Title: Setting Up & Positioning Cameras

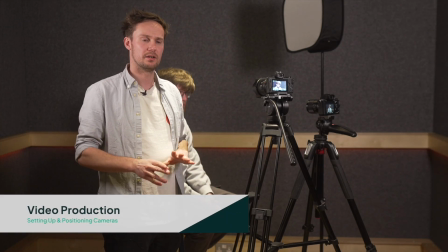So in the previous video, we took a look at some of the different kind of videos that we might look to create when we're looking at educational content.
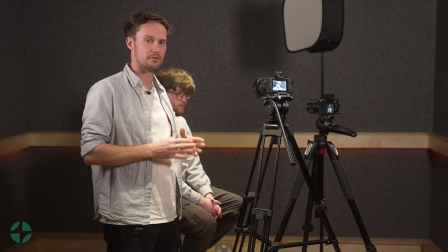In this video, we're going to be taking a look at two of the main ones that came up, and that's the kind of two camera shots and then also the off-camera shots, so the interview style.
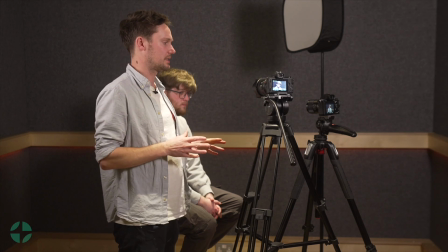So here we've got a kind of classic setup where we'd have an A cam and a B cam.
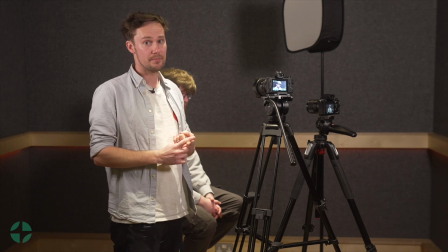The main reason that we have an A cam, B cam is primarily so that we can cut, like if we have a mistake, then we have that option of creating a really clear cut,
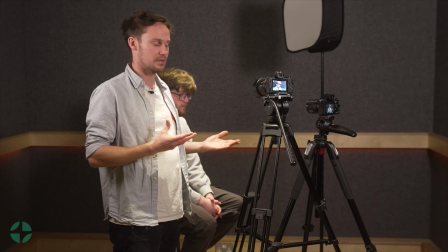a really easy cut so that we're masking those mistakes. And then also it can just keep the shots quite interesting. So if we're kind of cutting between two, it just means that it's not one static shot for the entire video.
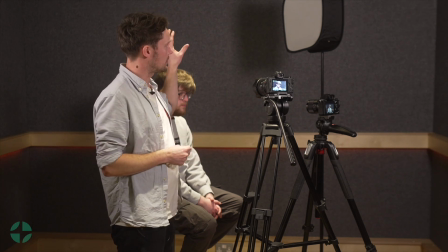So A cam, B cam. And then we also have our lighting, which we're going to go into a bit more detail later.
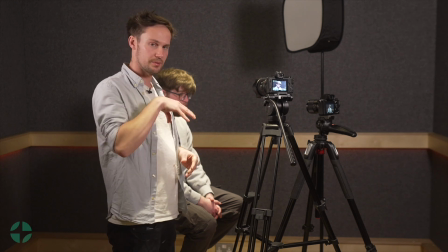But let's start by looking top down at how the kind of setup would look.
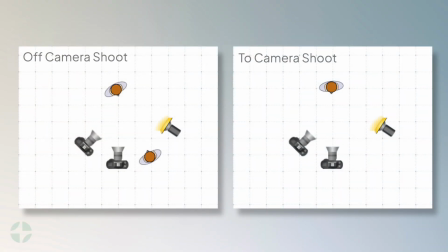So looking top down, if we imagine that there's kind of like a semicircle around our main subject, starting from the far left or far right, depending on how you've orientated it, we have the light, which is going to be pointing at our subject. Moving around from that, we would have our kind of point of focus if someone was doing an off-camera shoot,
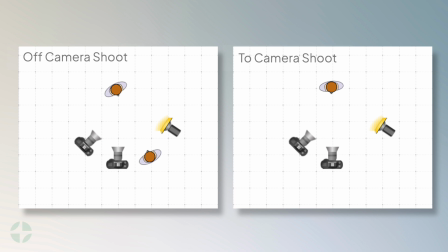so that might be an interviewer, or it might just be a point of focus such as an auto cue or something that that person was looking at. Moving around, you then have the A cam. So this is the main camera, which is going to be a slightly wider shot. This will be the camera that our main subject would be looking into if they were doing a two-camera piece or an instructional piece.
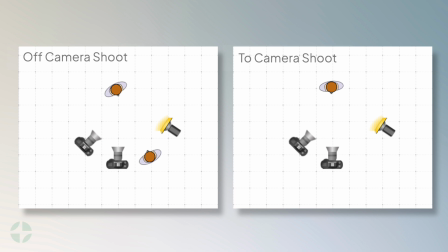Moving around from that, we then have the B cam, and this is that to the side camera, which is normally a little bit more cropped in and gives us that option to cut to.
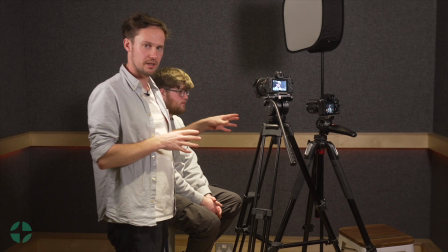So taking a look at our semicircle then and just looking at things in a bit more detail. So we've got our subject here.
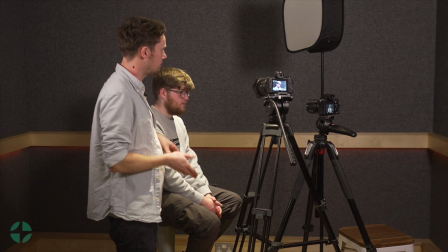This is the semicircle that we've just seen from above. First thing on the left-hand side is this light. Two things that you notice is that it's quite off to the side in terms of the way that Harry is positioned, and that it's quite high as well.
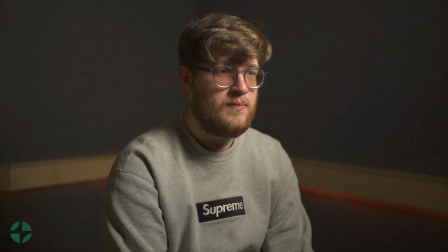And those two things are basically about how the light is going to fall on Harry's face. And we'll go into a bit more detail in terms of lighting in some of the later videos.
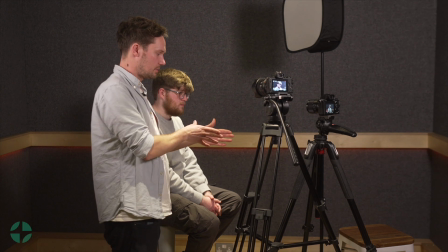So moving around, we have the position in which Harry's going to direct himself if he's looking off camera. So this would be where the interviewer would sit, or if we had some kind of auto cue or something like that.
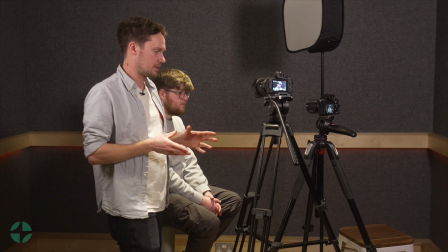That's the position for that. Moving around to the A cam, this hopefully is framing Harry in a similar way to which we looked at the previous videos,
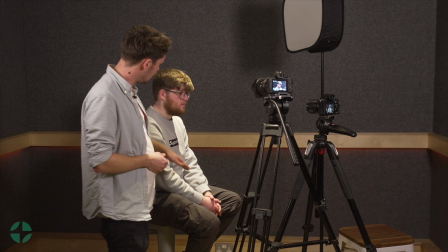which is a kind of mid shot of his body and not too much headroom above.
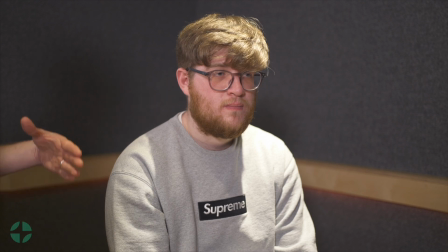And the main thing to think about when we think about the A cam is that Harry's positioning, we're just off from that.
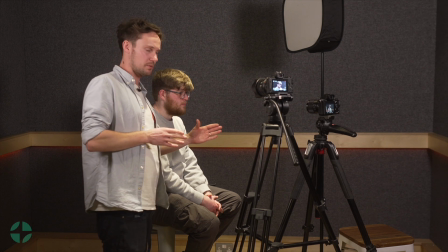We don't want it to be so the interviewer is miles away from the A cam, because then it just looks like Harry's looking off to the distance. We want that position of his focus to be just off the side of the A cam.
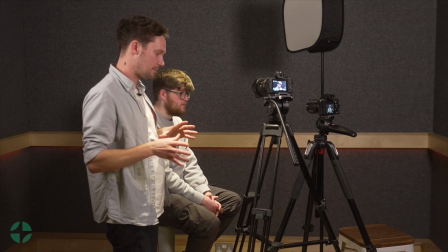Move around to the B cam. The B cam we always want to be on the kind of dark side of Harry.
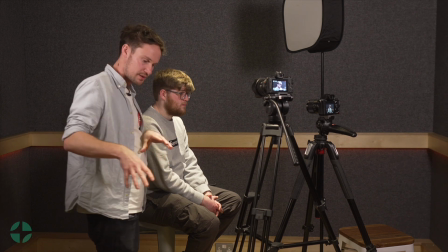So our light is casting on this side of Harry. On this side we might look at having something called a fill light, which we'll look at in more detail.
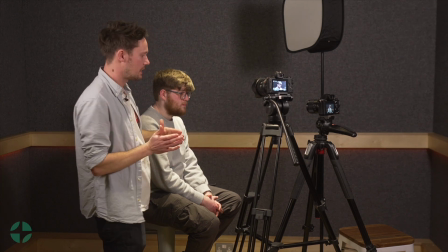But yeah, this B cam should be on the darker side of his face and the opposite side of the light to where his focus is.
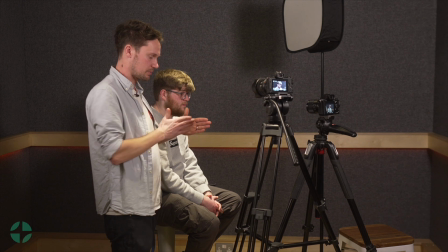If we put the B cam that side, then we're going to end up in a position where as we cut from A to B, it's going to be changing which way Harry's looking. So yeah, we need all the cameras to be the same side of Harry's focus. In terms of that B cam, you can definitely be quite creative.
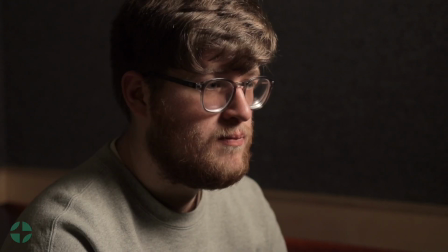You'll see that it's slightly higher than the A cam. It can be quite artistic in terms of how punched in it is, in terms of the angle.
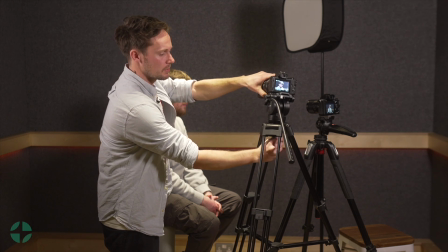You can even be quite creative and you know, give it a bit of a tilt, those kind of things. You can definitely be playful with that.
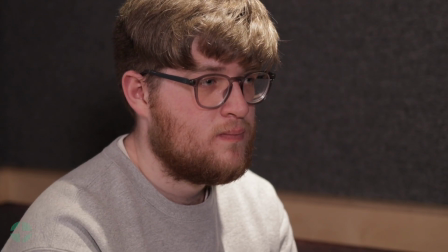In terms of a main consideration for this B cam, the thing that we're really trying to achieve is that we're trying to get both of our subject's eyes in shot.
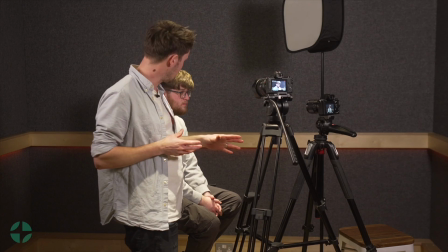If it was too far round from the A cam, we would end up with quite a side profile.
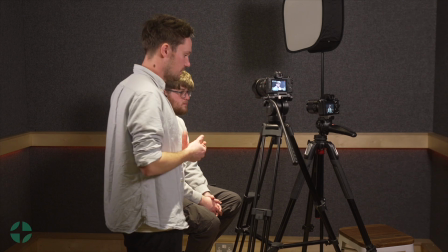And although again, that can be quite artistic, that might be something you decide to do, ideally you want both eyes in that B cam shot.